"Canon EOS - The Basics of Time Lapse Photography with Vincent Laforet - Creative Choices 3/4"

Welcome back to the third episode of the Canada Digital Learning Center's series on time-lapse photography. I'm the explorer of light, Vincent Laforet.
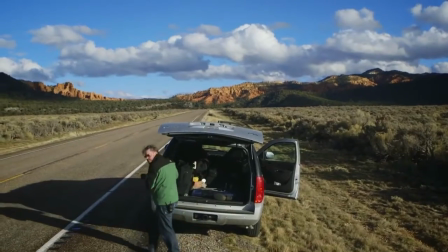22s
Now that we've discussed what to look for and how to set up your camera, let's get more into the creative choices of what you want to consider when shooting your time-lapses.
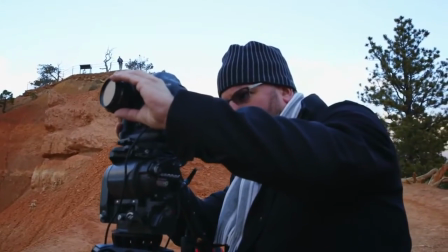29s
The first and most obvious decision you're going to make is what lens to choose.
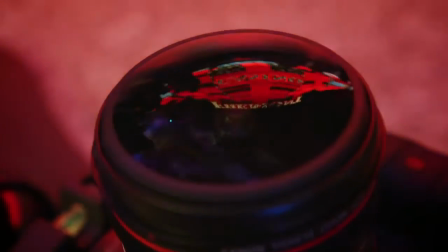33s
As a general rule, wide-angle lenses tend to be the most popular ones used in time-lapse photography.
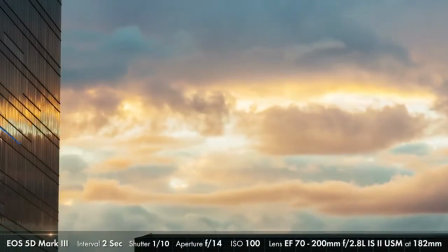38s
That being said, I want to point out that some of my favorite time-lapses are actually shot with telephoto lenses or specialty lenses. My two favorite lenses for time-lapse are the Canon 16-35mm f2.8 and the 24-70mm f2.8.
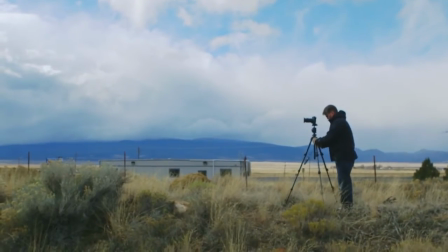50s
With those two lenses you can probably shoot 90% of all time-lapses, let alone photography.
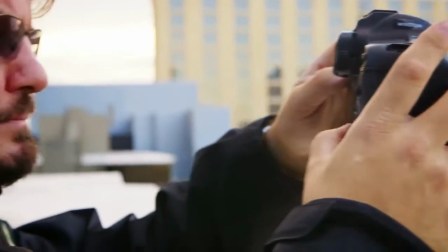55s
So once you master those two lenses you can then move on to more specialty lenses, whether it's a 24mm prime, a telephoto lens, or my favorite tilt-shift lenses.
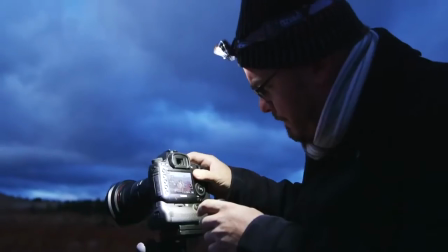65s
First though, let's go ahead and start with the 16-35mm. The reason it's such a good time-lapse lens is it's an ultra-wide angle lens from a 16 to more of a normal 35.
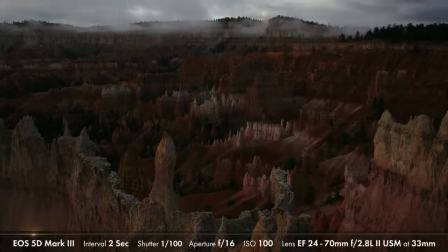73s
But at 16 especially or 20, the lens has the properties of really emphasizing the foreground and making the environment feel very three-dimensional.
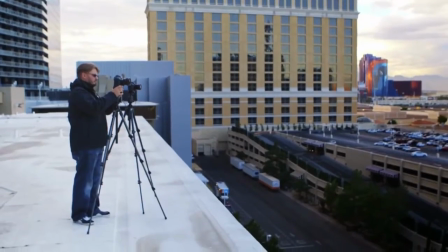81s
So it's a great lens for time-lapse. When you're going ahead and framing your shots up, here's some of the key decisions you have to make. And this is what I call what to include in your frame versus what to exclude. What you really want to do is make sure that you include anything that is visually interesting,
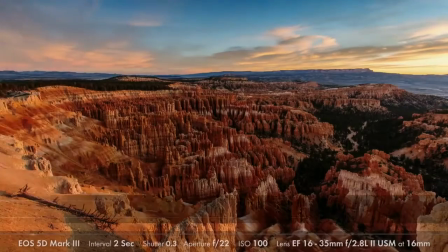96s
that adds to your image and that you exclude anything as distracting whether it's a tree that's jutting
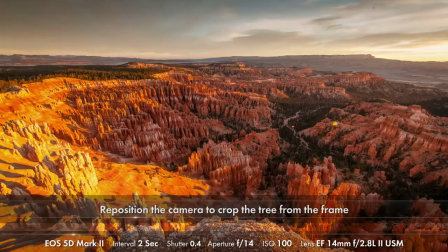102s
into your frame something that's ugly in the foreground or distracting make sure that you treat that frame the way
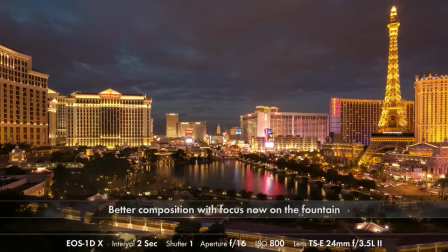108s
you would let's say a final painting on your wall it's got to be composed absolutely perfectly and that's the key to any good photograph
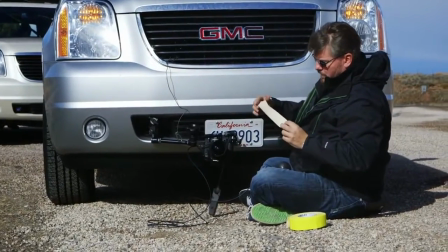115s
and definitely a key to a good time lapse there are two other things you need to pay attention to when you choose a lens wide angle lenses for example
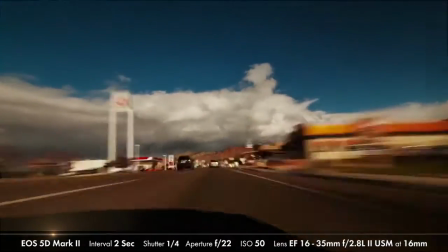122s
tend to exaggerate movement on the edges due to the natural distortion of the lens. The other thing is, they tend to accentuate the size of the foreground subject.
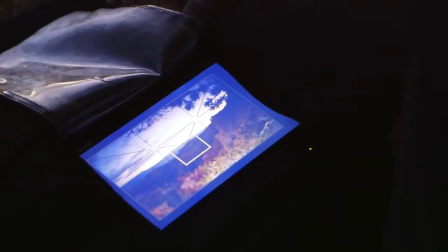131s
So when you go ahead and pick a wide-angle lens, you really want to make sure that there's something in the foreground that's interesting.
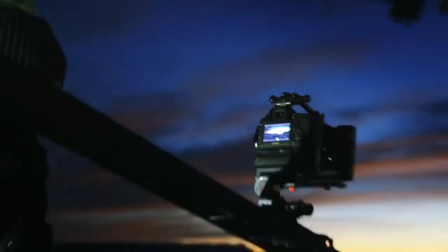136s
If you see a beautiful vista in the distance and you choose a wide-angle lens, you're going to have what we call a lot of dead space, or just nothing in the foreground.
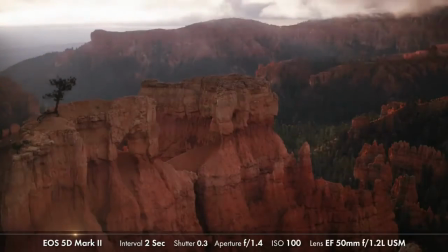143s
It's going to make for not a very good composition. That's when you might want to go with a tighter lens and compress a little bit more towards the back of your frame.
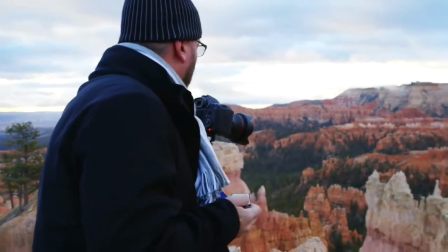150s
In the end, you may find out that you're not exactly sure what lens to go with. This is really particularly true in time-lapse because you're not sure if the clouds are going to play a big part
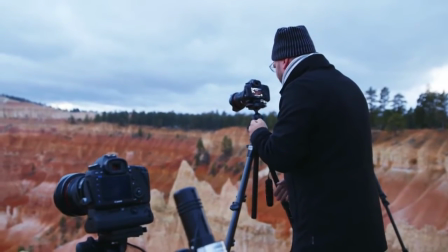158s
in your time lapse and you may want to shoot with a tighter lens to focus on the landscape in the foreground.
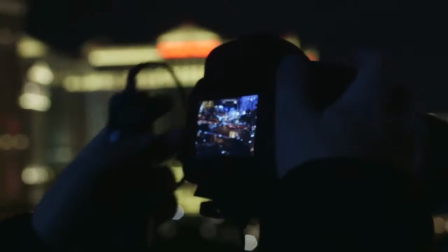164s
My solution is to shoot with two cameras. Now that's obviously a bit extreme for some of you but something to consider.
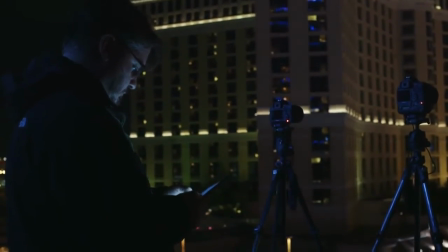169s
It gives you the best of both worlds. All you need is two tripods, two cameras, two lenses. Now comes the all-important choice of what vantage point to choose from.
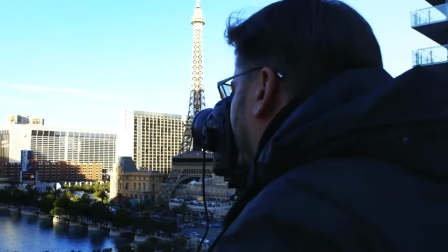177s
In other words, where you are relative to your subject. Sometimes you're going to want to be head-on, other times you're going to be up looking down or low looking up at your subject.
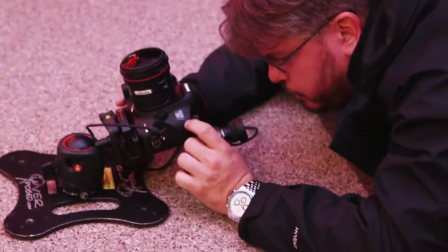186s
Ultimately, there's no golden rule for this. You just want to find the single best angle that really accentuates the best part of what you're shooting. As we get a bit more advanced, one of the things you're going to really want to pay attention to is the intervals between each frame or the spacing between each frame.
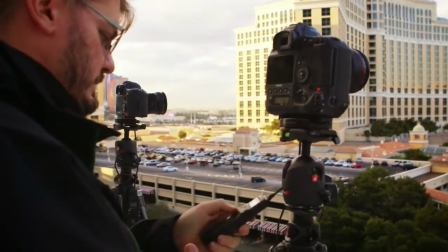199s
You may initially think you're going to shoot over a 30-minute period, but a little magical moment is going to happen.
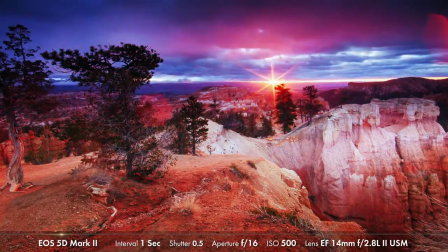204s
Let's say an interval of one or two minutes and that's the advantage of overshooting because what you can do in post is what we call ramping.
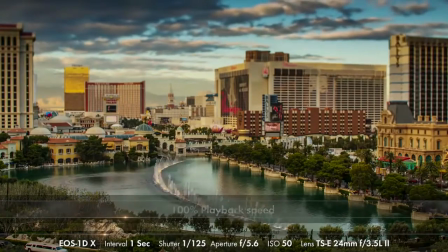211s
You can speed up the boring sections and then slow down for that magical moment.
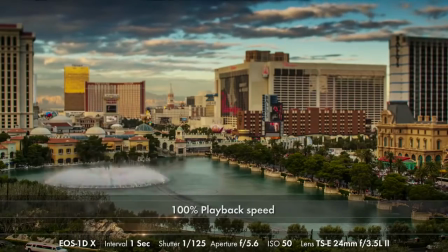216s
And you cannot slow down if you didn't shoot enough frames. So always keep that in mind. It never really hurts you to overshoot.
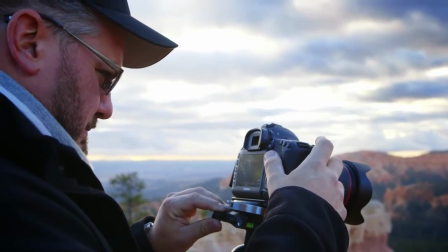222s
And then comes the all-important and often overlooked creative decision of shutter speeds.
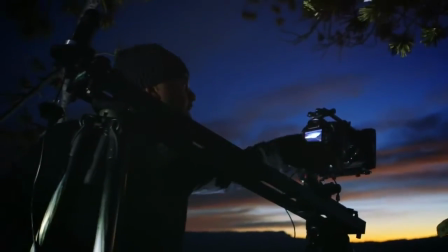227s
If you shoot at fast shutter speeds, you're going to get varying results depending on how much or how fast the movement is in your frame.
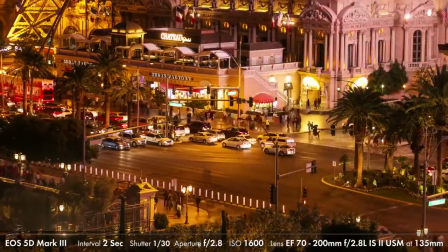233s
But at times, especially when you speed things up in time-lapse, things can look a bit too jerky or staccato in terms of movement.
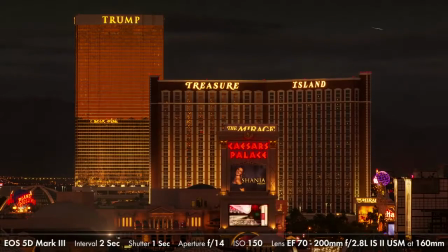241s
Keep in mind that most of the movies that you see are shot at 1 50th or 1 40th of a second.
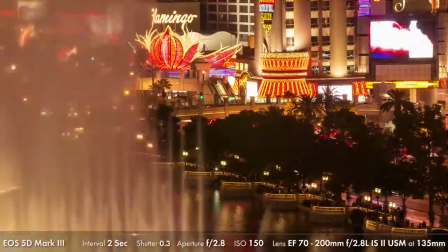246s
That's something you should try to aim for when you do your calculations.
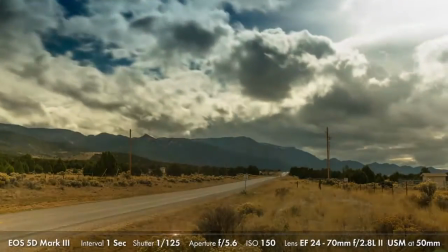249s
That's going to give them a natural blur and when you play them back as a video, it can just feel a bit more filming than the staccato of let's say a 500th of a second.
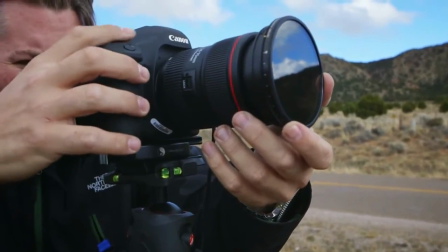258s
One of the ways to achieve this motion blur effect during the day when it's really bright is to use filtration or neutral density filters.